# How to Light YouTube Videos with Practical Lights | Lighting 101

I've went through a lot to get to this point, but I think I finally found it. What's up, beautiful creators?
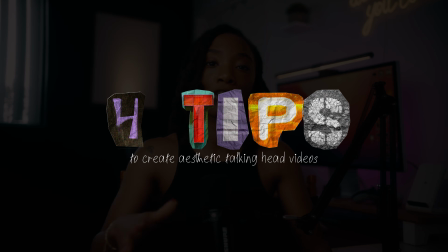(0:05)
In this video, I wanted to share with you all 4 tips on how I create an inviting space with your talking head videos for your social media. Let's get into it. So the first tip is going to be lighting. I want to specifically talk about practicals.
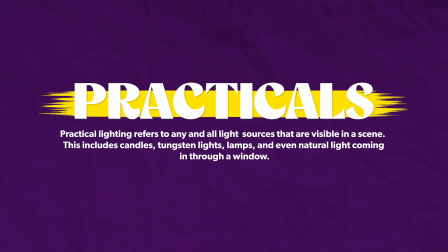(0:18)
Practicals are lighting fixtures that are a part of your set or the world of characters. So for instance, it can be a lamp, could be a practical.
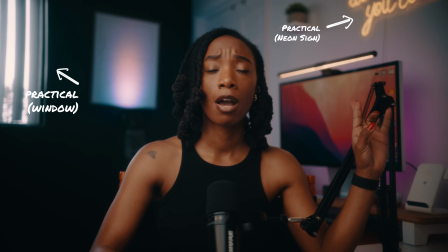(0:27)
In this case, my windows are practicals, my neon sign is a practical, my desk light is a practical, and my computer screen are practicals. I want to show you all what it looks like if I didn't have my practicals and what it looks like if I didn't have my light fixtures, my LED lights.
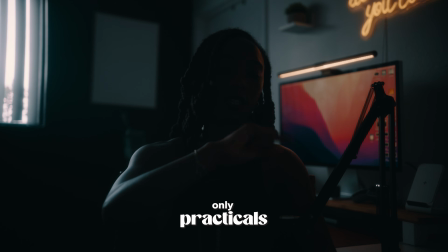(0:43)
So as you can see, my practicals are working really hard on the left side of me, and they're kind of help elevate this space. Now, the right side of me, I have my window, which also helps bring light into that. You can see the fall off my shoulder. So it's actually acting as a really good backlight as well as the backlight that I have on my lamp.
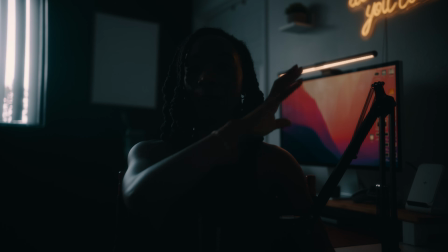(1:02)
So I have like some fall off from my light, but the practicals on the left side are really doing the work. Now, mind you, I really only have about 3 lights that I use.
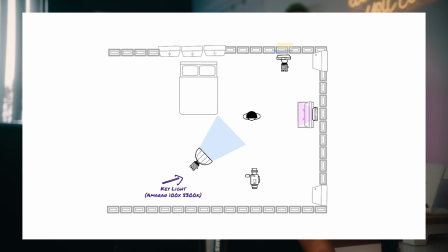(1:13)
I have my key light, which is always my 100X that I put at 5300, which is daylight to match the window. And then I have my backlight, which is the 100XS. It's literally just to bring some ambiance to that picture.
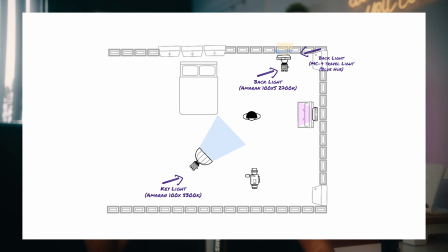(1:27)
So I have an MC4 in there as well that's bringing gradient. And then I have an MC4, a purple MC4 behind the computer.
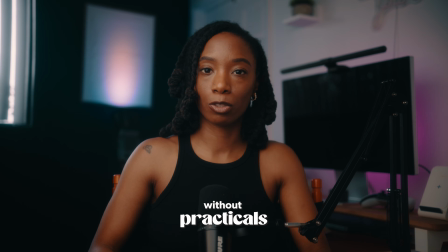(1:35)
So this is what it looks like without my practicals. Now the left side just looks really weird.
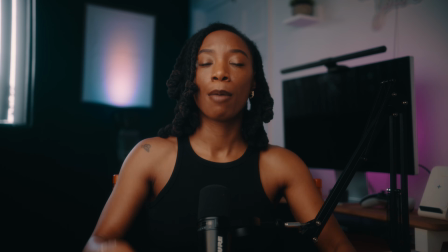(1:41)
There's no light happening. I have my computer screen that is just black. My neon sign isn't helping bring anything together.
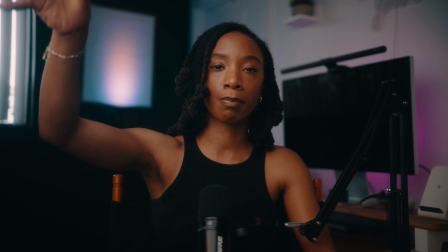(1:48)
Like, this is just... it's just my key light and my backlights and my window.
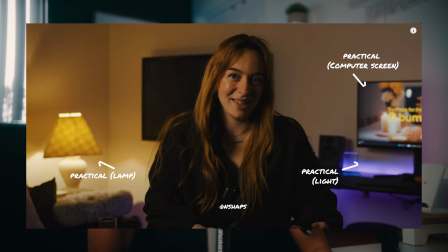(1:53)
And so again, practicals are very important, and you want to make sure that you learn to add those.
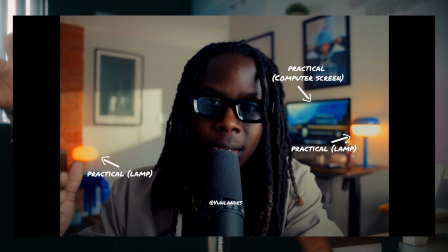(1:58)
Figure out how you don't always have to have actual light fixtures or like artificial lighting or like light that you bought. If you have a lamp in your house, if you have, go get you a bulb from Aperture that you can control. If you, use your computer screen, use your TV, use certain things that are already within your house to create a nice inviting space. The second tip is going to be creating a color theme. Now, back in the day when Instagram was real like popping like that, and you used to be real into your aesthetics, so you had some consistency with your main page. So when people went on there, they saw like this color theme. That's essentially the same thing I'm talking about. You want to create this like really nice, consistent color theme. So when every time somebody's watching your content, they're like, you're kind of creating your brand colors, right? So every time somebody sees my stuff, they're like, oh, I know this is Brittney's. It feels relatable. It feels welcoming. It feels inviting. It feels warm. That is what I want people to feel every time that they watch my content. And so with that, I looked into the color wheel, and I wanted to feel like, do I want to go more cool or do I want to go more warm? I decided to go more warm because I feel like for me, warm just works really well with black skin. And so I decided to really just elevate my skin. So I would say really kind of come up with a color scheme. Every time somebody look at your talking head, make sure it feels inviting, but make sure that there's some consistency with it so they can get to know you, And so that's how you create inviting space. We interrupt your daily viewing to let you know that this video is sponsored by Motion Array.
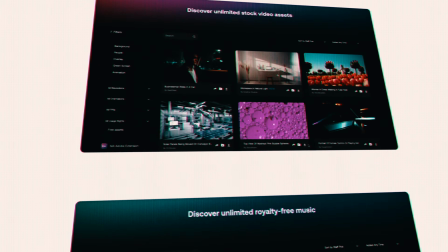(3:31)
I personally love Motion Array for the variety of graphics, templates, music,
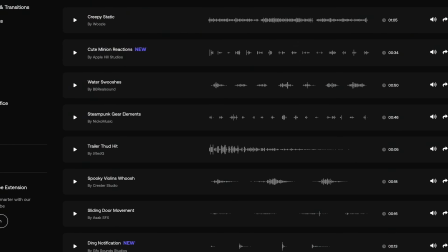(3:36)
and sound effects that I can use on all of my projects as well as client projects.
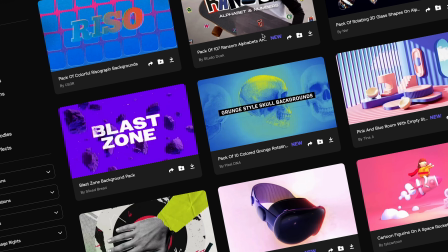(3:41)
If you want to create aesthetically pleasing videos that will step your content game up with fun features that will separate your work from just okay to amazing,
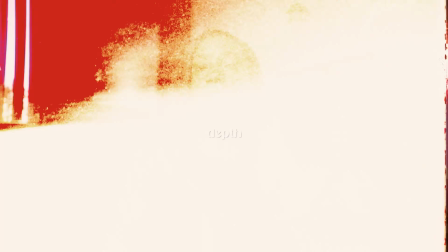(3:49)
definitely check out Motion Array. Tip number 3 is going to be the depth of field. And I'm pairing that with my ND because in order to have depth of field, you may need an ND. So right now, my camera setup is my Sony FX3 and the Sigma 1835.
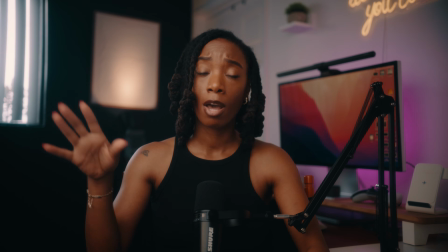(4:05)
That is a crop lens, I know, but it works really well when you stay at 35.
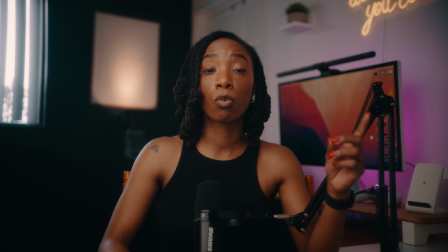(4:11)
But with that, I can go to a 1.8, and that's the only reason why I still have it.
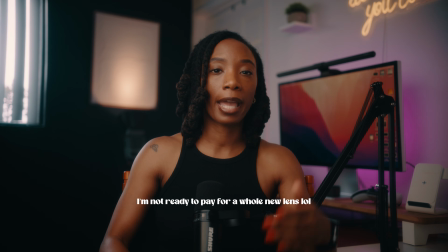(4:15)
I have it because I had a Blackmagic, and that 1.8 is just tops the 2.8s to me personally. One being that my room is fairly small.
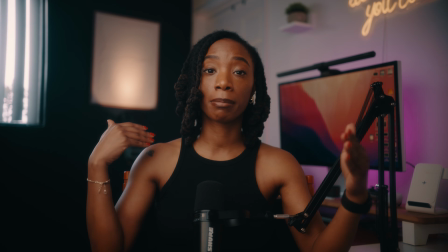(4:24)
And so with that, I do like to create some depth of field because everything is right behind me and it can get pretty busy.
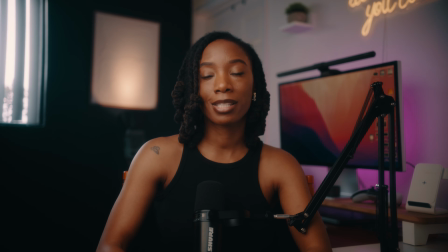(4:32)
And so to create an inviting space, I don't want it to feel like it's so busy that you can't focus in on me. So I do want to have some kind of depth of field. Another reason why I do like to use my Sigma 18 to 35 1.8 is because I can go all the way down to the 1.8. put the ND filter on there to make sure I can stay wide open.
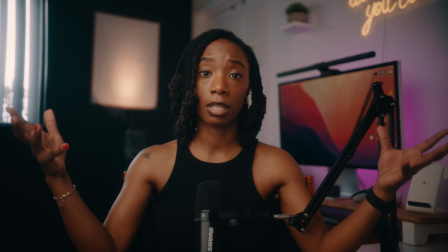(4:51)
That creates depth, but then also personally, it feels more roomy. And so having some type of way to create depth of field really works for me
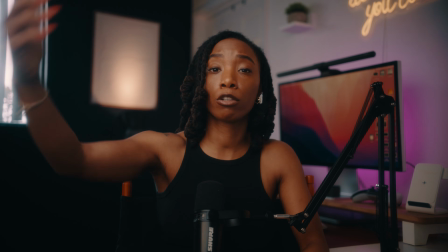(4:59)
in this space until I get my own studio or get a 2-bedroom or something like that.
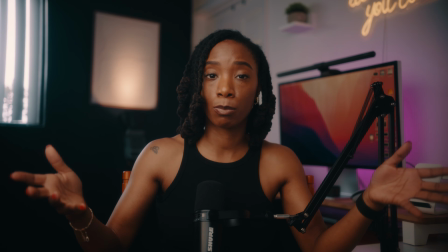(5:04)
I can create this roomier space that you guys think is more roomy just because of how I decided to configure it with my camera.
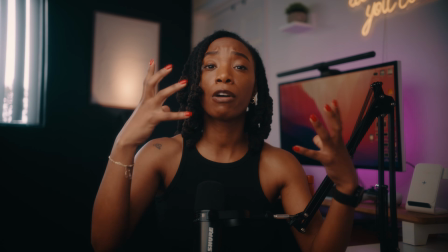(5:11)
So really trying to create depth and to where people can focus on you and focus on like everything kind of goes to me.
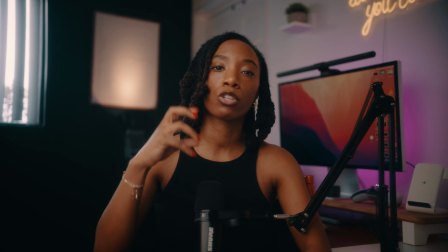(5:20)
Everything is, I'm centered. I want everybody to focus on me, not everything that's on my desk, not anything else.
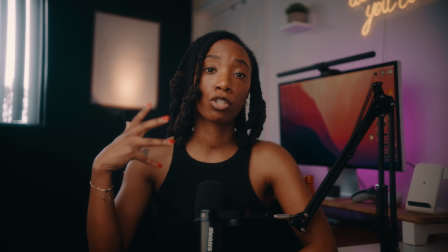(5:25)
And so that is the goal with the depth of field and being able to use my ND filter to stay wide open on my lens.
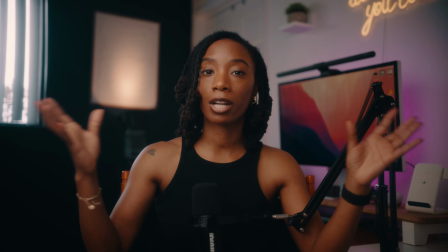(5:32)
Now, if you're doing a talking head, you do not want harsh light on your face unless you're talking about harsh light.
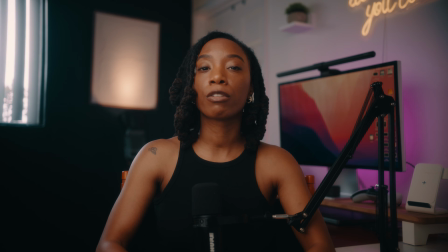(5:37)
But if it's just me talking to camera, I want to create a really nice soft look, a natural soft look. And so with that, your key light should be soft. It should fall nicely on you so that people can focus on you.
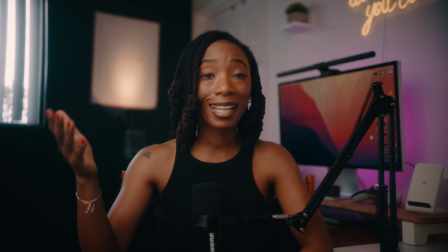(5:52)
So with me, I have an Amaran 100X and I have it at about 35%.
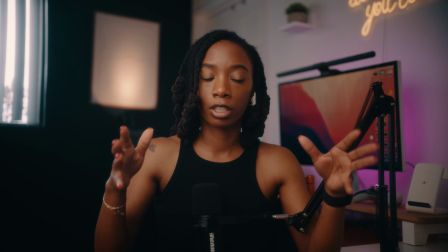(5:57)
And the goal is, the thing that they say in production is, the bigger the modifier, the softer the light, right?
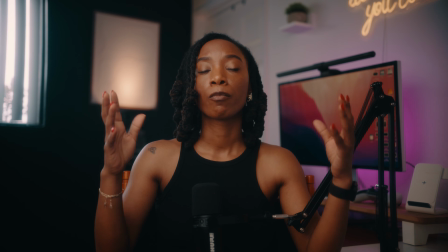(6:05)
So I have a huge modifier on it and it's allowing my
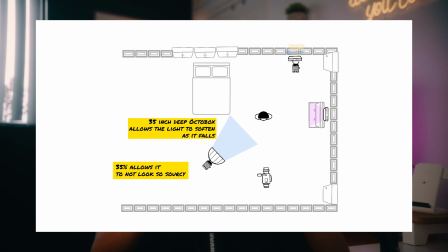(6:09)
35% light to just fall a little softer because it's spilling a little bit more,
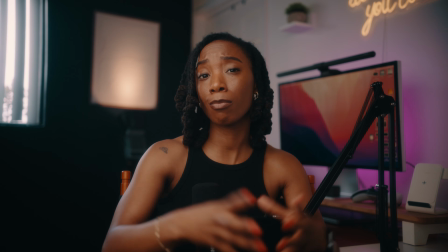(6:15)
as opposed to as if I used a smaller octo or smaller modifier,
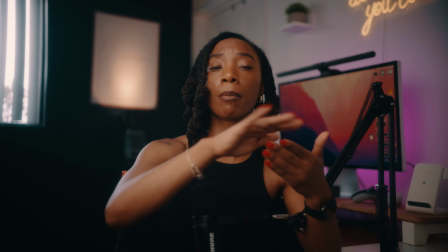(6:19)
and then it would kind of fall, it would come off a little harsher. It would come out a little harsher.
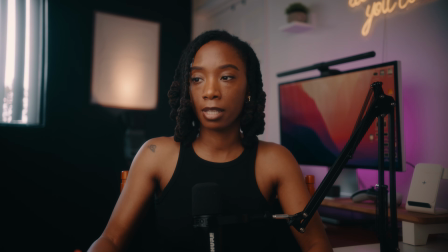(6:24)
And the fact that I didn't put it on 100% or 50%, I put it on 35%, so I don't have a lot of power.
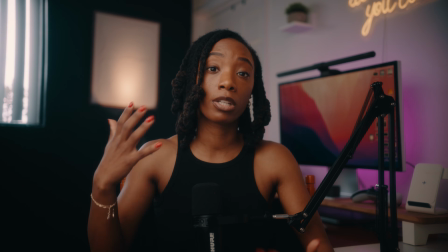(6:31)
And so it's really creating a nice soft fall off on me so that when you see me, I just look good.
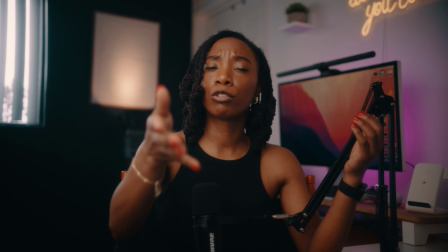(6:39)
I got a little makeup on. I got my diffusion filter on. So it's really creating a nice glow.
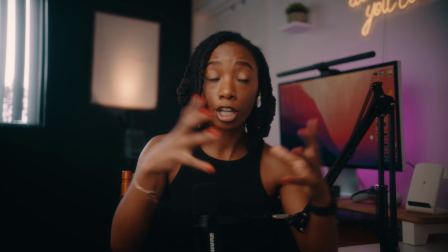(6:44)
All of it works in my favor. And so it makes, in turn, it creates this really nice, inviting space for you all.
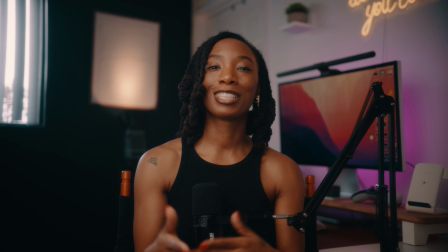(6:52)
So I just think it's overall a win-win situation with how I decided to set up my YouTube channel.
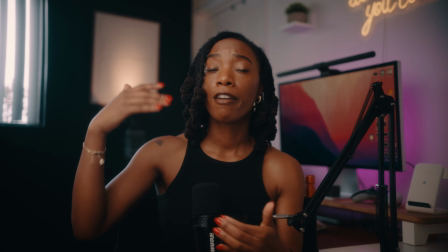(6:57)
Now, this has been going for a long time because, again, if you look at my older videos, I've went through a lot to get to this point.
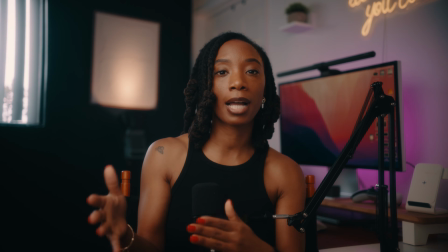(7:04)
But I think I finally found it. And again, you may go through a lot to get to the point of, I think I finally found my look.
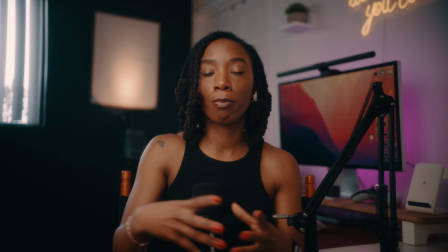(7:10)
Even if you have LED lights, find a way to make them fit naturally within your scene.
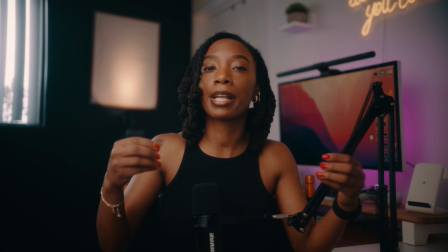(7:15)
But hopefully this all helped you all. I just wanted to show you all how to create an inviting space because a lot of people have been asking me the wrong questions.
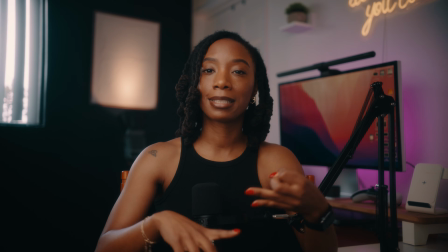(7:24)
They're asking, what camera do I use? They're asking my lighting setup. But again, it's not necessarily just about those things.
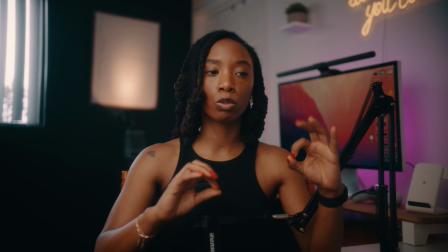(7:30)
It's about the details of how I really used not just my lighting setup, but my practicals.
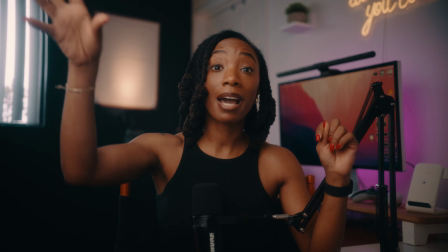(7:35)
How I really did use a bigger modifier. So it doesn't matter the light, it's the modifier.
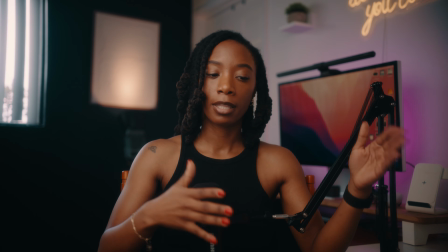(7:41)
You know, just certain things like that matters more than me just being like, oh, I use the Amaran 100X.
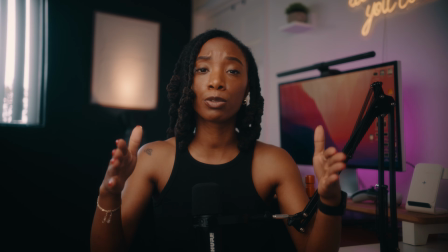(7:47)
Okay, well, what do I do with that information? So hopefully this all helped you. If you have any questions, please leave them down below.
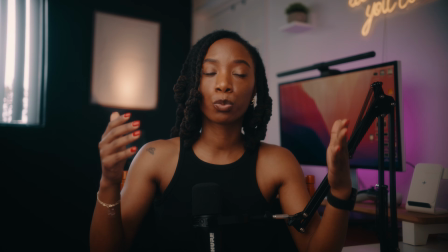(7:54)
I can't wait to see what you all produce with this. This goes beyond talking head.
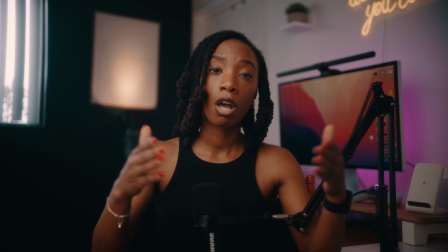(7:59)
This just goes with how to create inviting content in general. But if you do go on Instagram, you'll start to see that a lot of people are doing talking head content. And so with that, create an inviting space, a space where people want to watch it regardless of what you're talking about.